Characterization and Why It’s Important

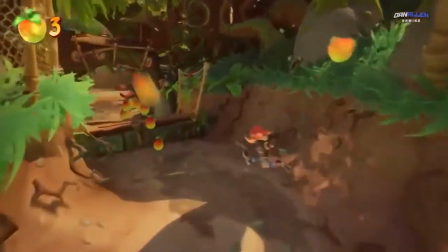4:06 Crash 4 actually has its own charming art style and isn't trying to be realistic.
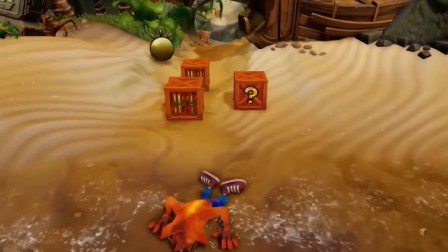4:11 Allow me to go on a bit of a tangent with the remakes. For those of you that don't know, the Insane Trilogy is a remastered collection of the first three Crash games, Crash 1,
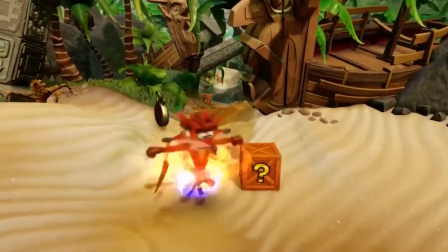4:19 Cortex Strikes Back, and Warped. I find the Insane Trilogy art style to be downright ugly, especially when compared to Crash 4, and I finally have a reason for this.
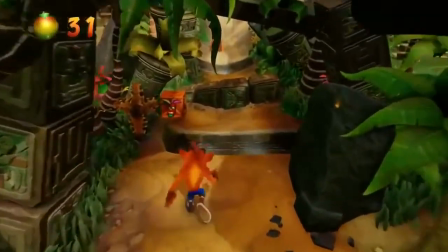4:27 The former is trying to adhere to realism and lose stylized graphics, which simply doesn't work for a cartoony series like Crash Bandicoot.
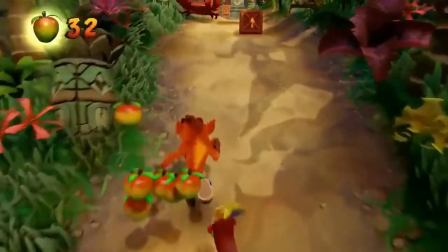4:35 Because of this, the character models tend to be hit or miss.
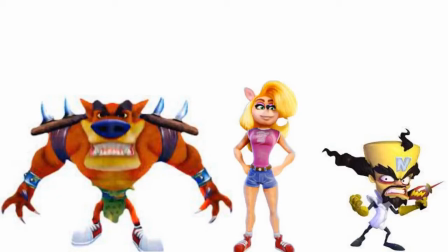4:40 Some of the character models look great, such as Tiny Tiger, Kana, and Cortex, but others are anywhere from,
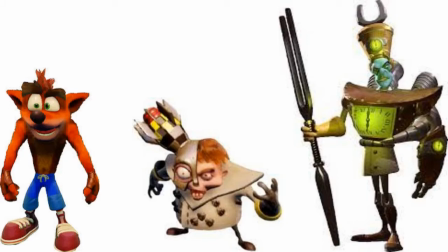4:47 why was this design choice made, to, oh god, put them out of their misery already.
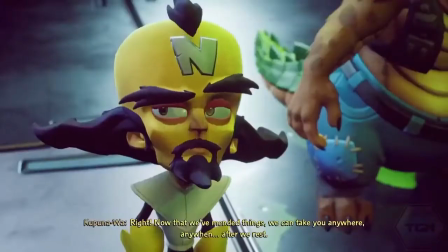4:53 Here, there's much more consistency with the character designs. This time, there's a proper lighting engine so everybody looks wonderful and the character models actually have a leg to stand on.
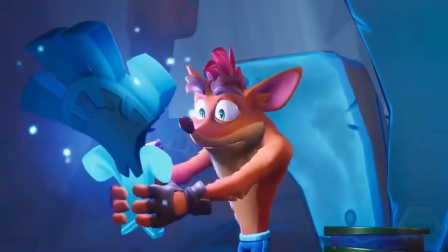5:02 The animations and character designs are very exaggerated and cartoony in the best way possible.
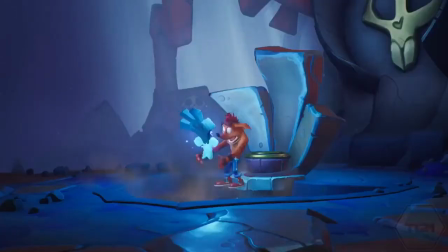5:08 The original vision for this franchise was taking all the charm from a cartoon and translating that into a video game.
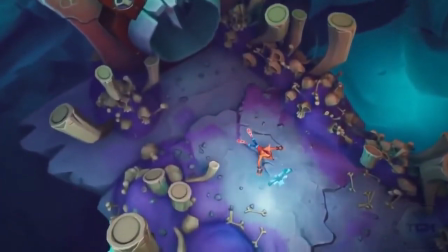5:13 The later games mostly forgot about this, but Crash 4 keeps the original vision intact and builds upon it.
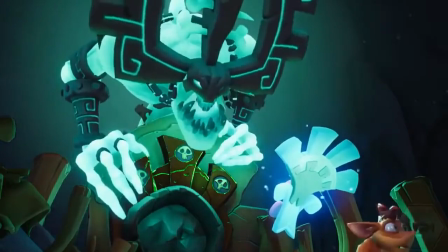5:19 The animations and cutscenes have the vibe of Looney Tunes or Animaniacs, which is probably why I find the animation just so fun to watch.
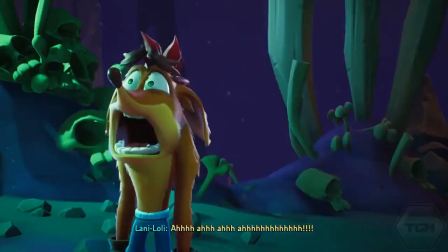5:26 The character models lend themselves beautifully to a vast array of movement and expressions.
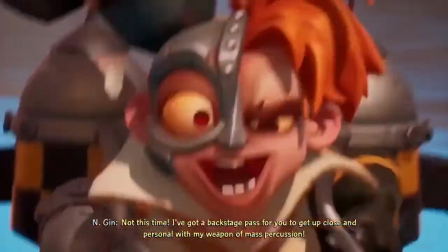5:30 I mean, just look at these designs! Nicholas Cole, the main concept artist, knew what he was doing and did a phenomenal job.
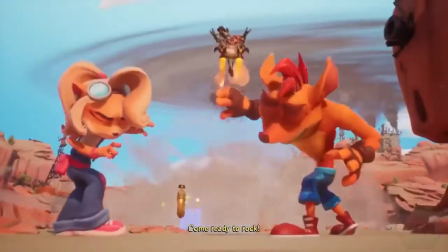5:37 Squash and stretch is utilized beautifully, which is something that is used in a lot of older cartoons in 2D animation.
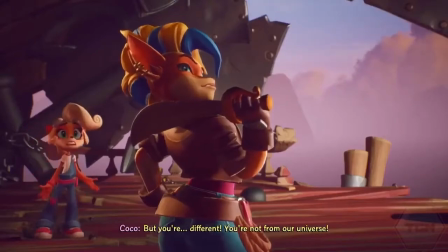5:43 It's seldom used in 3D animation, and as far as I know, Crash 4 is the only recent example I can think of that uses squash and stretch in 3D animation.
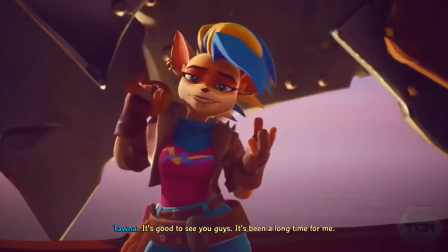5:51 For those of you that are unaware with animation terms,
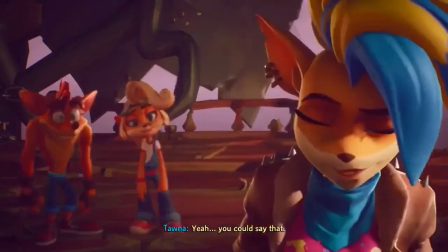5:54 squash and stretch is a fundamental in animation that's defined as applying a contrasting change of shape while still making the object recognizable.
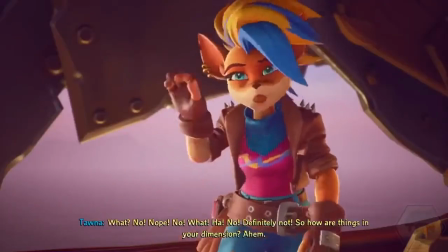6:01 This is done in order to give flexibility and breathe life into animation to avoid rigid and stiff movements.
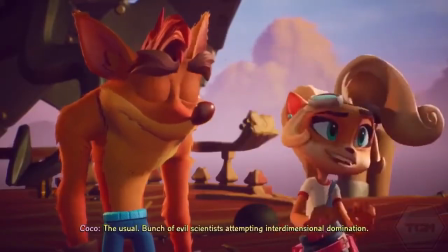6:08 Thanks to the abundant use of squash and stretch, the characters are the most expressive they've ever been,
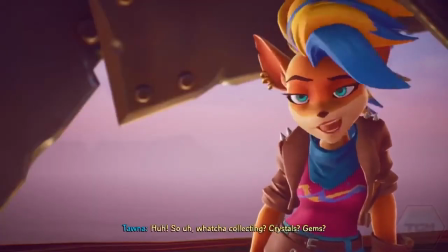6:14 which is especially the case for Coco, Cortex, and Entropy.
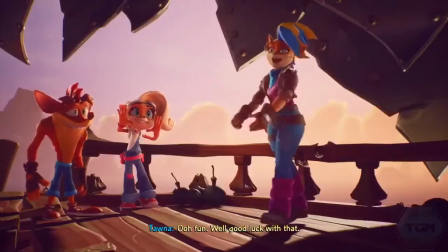6:17 As well as being more expressive, these three characters went through a pretty significant change in character and are the most
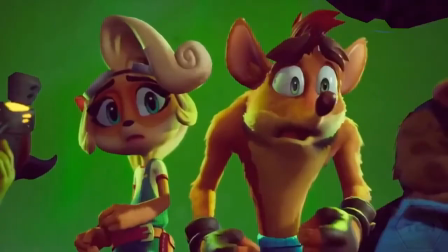6:23 prominent examples of a change in a long-established character for the better and how characterization works in favor of this change.
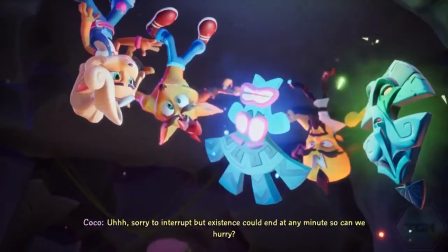6:31 Interrupt, but existence could end at any minute, so can we hurry? Now that we found Ika Ika, that's all four.
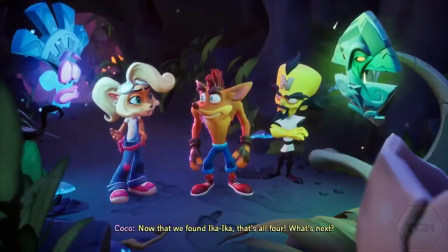6:37 What's next?
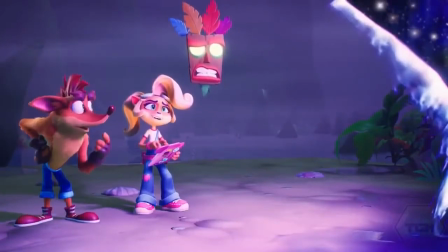6:38 For the longest time, Coco was just your run-of-the-mill annoying sibling combined with your stereotypical kid genius who sounded a little too much like Jimmy Neutron.
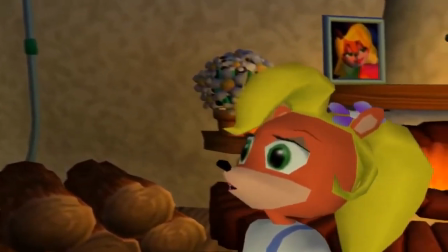6:47 It's almost finished. A few little adjustments here and there and it'll be ready to go.
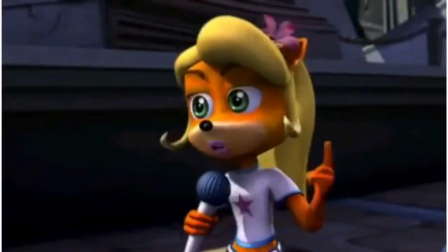6:52 Well, the pattern I've concluded from deductive reasoning is that whoever stole the power gems has some connection to Wampa Whip!
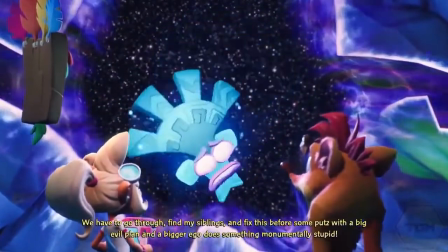7:01 The big difference here is that she's working alongside Crash, as shown by the fact that she's playable on all the same levels that he is.
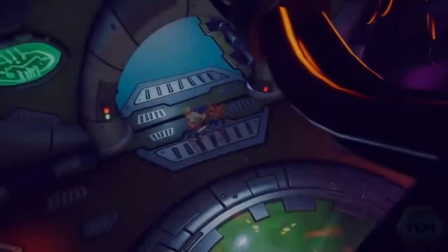7:08 She's much more animated and expressive, and has a full set of emotions, which was a problem in earlier games,
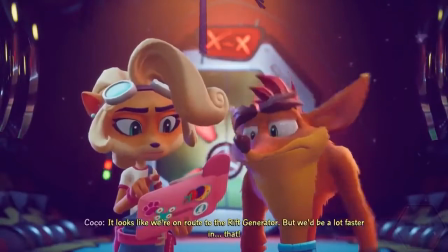7:15 as she went from the annoying kid genius to ditzy teenager and didn't have much room to act out of these roles.
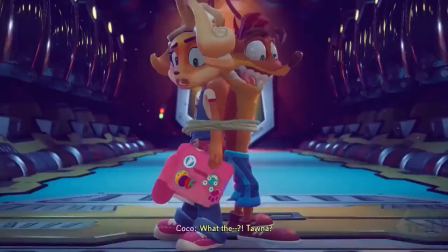7:20 Her design didn't change too much from the Insane Trilogy, but the things that were added to her gave some nice touches to her character,
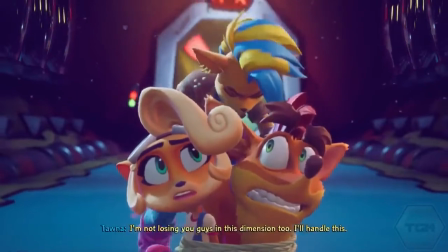7:27 such as the goggles, her tool belt, and changing her laptop to a tablet, which solidified her as a mechanic.
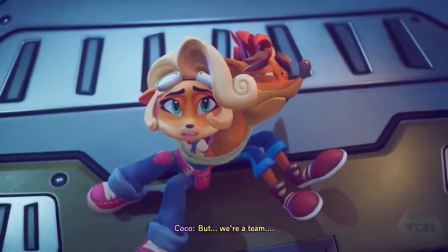7:33 To be honest, I never really cared much about Debbie Dayberry's role as Coco, and much prefer Eden Rigel simply because it sounds better to me.
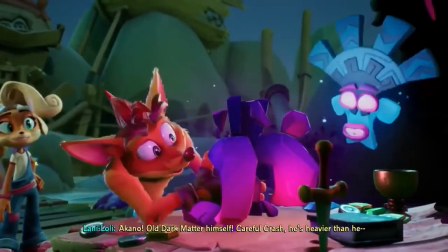7:41 She's meant to be Crash's opposite and she does join in about his antics, but it's made clear she's more level-headed and the voice of reason for the protagonist.
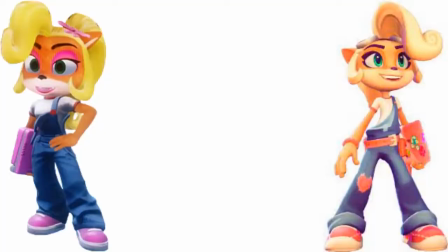7:49 She's always been a spokesman for Crash, but she's more of a main character than just an afterthought now, as she actually interacts with other characters. She more or less has the same role of Crash in the story, and shows the same enthusiasm as him when going on adventures.
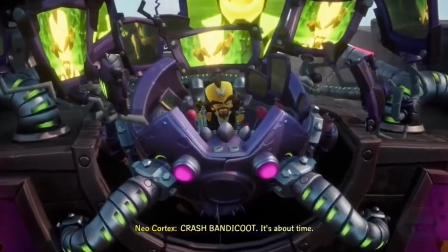8:05 Crash Bandicoot, it's about time.